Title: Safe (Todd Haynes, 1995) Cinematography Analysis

Is that the scene where she's like, is after dinner and she's like pouring coffee for her husband? I have it pulled up. Oh, awesome.
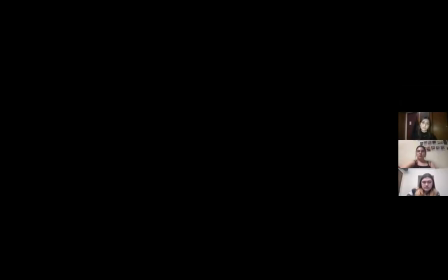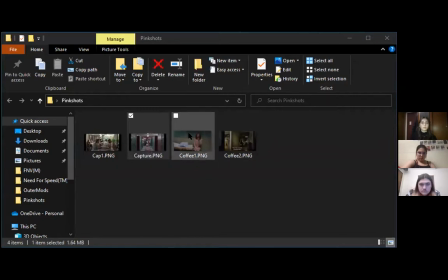Is it sharing the picture or is it sharing the folder? It's sharing, like, the picture is not the whole screen. Okay. I do have the scene where she has the coffee pot for her. Like, if you want me to share that, I can totally do that.
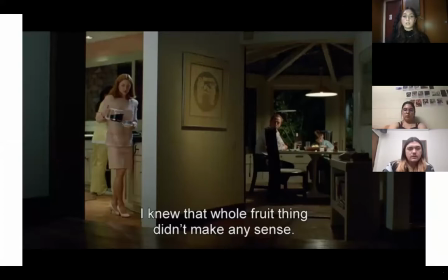(13:05)
Right there. Yeah. And it's almost like there's a wall in between. I forget his name, but there's a wall between her and her family, which kind of shows that she's hiding it from them.
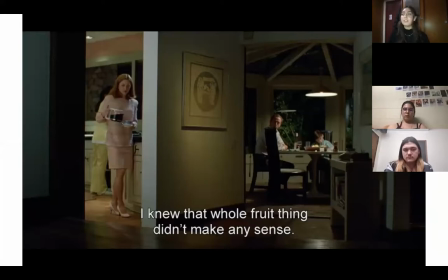(13:21)
Mm-hmm. Yeah, we talked about this last year in noir, this kind of idea of that Humanin has of celluloid mise-en-scene, which is basically looking at a frame as if it's two separate cells.
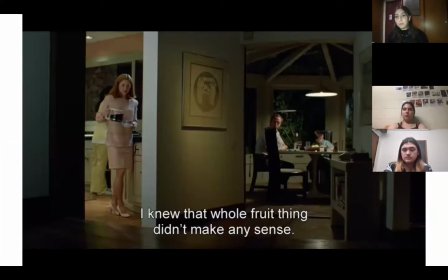(13:36)
So there was one scene where it was like, the morally depraved character has the dark half of the screen and then the good character has the light half of the screen. And I think we're seeing that here with this kind of divide, like it's as if they're in two different shots.
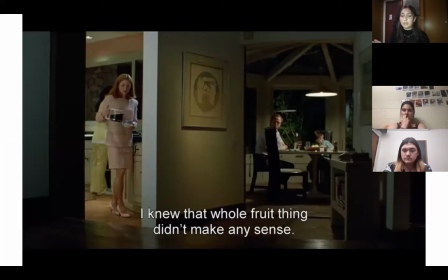(13:51)
They exist within two different spaces, and that just further disconnects her from and isolates her, not only in this shot, but like the rest of the film, she's just so utterly isolated.
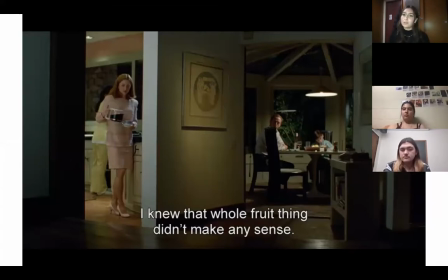(14:04)
But as a man, her husband doesn't really take her seriously. You don't really see as much genuine sympathy from him as you would expect from a husband. And Carol's in her classic bubblegum pink. And all these little elements, I feel like,
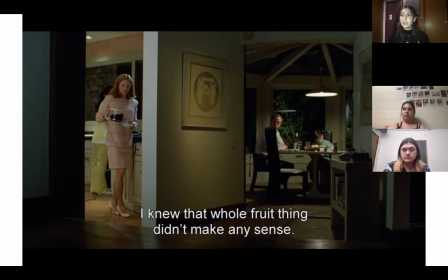(14:20)
really do add up to this whole like patriarchal gaze upon Carol and how she's not taken seriously. And she's very looked down upon for her femininity or for just being a woman trying to be taken seriously within the medical field or the social world.
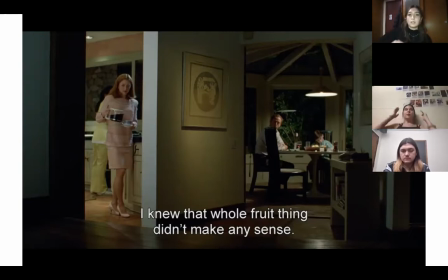(14:39)
Yeah, with that whole, especially like in like the 50s to the 70s before there was really like a feminism like movement, she's very everything, most of her personality kind of revolves either around her personal sickness or her husband, but she does so much for her husband and he doesn't. The first time she really makes a complaint about something being herself, concerned about her health, he doesn't want to listen or believe her. There's the scene where she's in the bed writing the note and there's the narration before it and he comes in and like yells at her and she just breaks down about the fact that he doesn't believe her, but she's also apologizing at the same time. And we can see this connection between the both of them, like straight from the beginning of the movie, when they get out of the car and it just cuts to like a sex scene. She's just like silent and embracing him. And you can tell that she's not really engaged and she really only cares about his pleasure within that. Yeah, it's like she only, not that like she only exists to serve him, but like it's this like, this emotional disconnect between husband and wife that's like really unnerving and unsettling to see, especially when she's going through like such a visible and such a dramatic bout of illness as Carol does in this film. Did you guys expect like Carol's relationship with her husband to stay consistent through the film?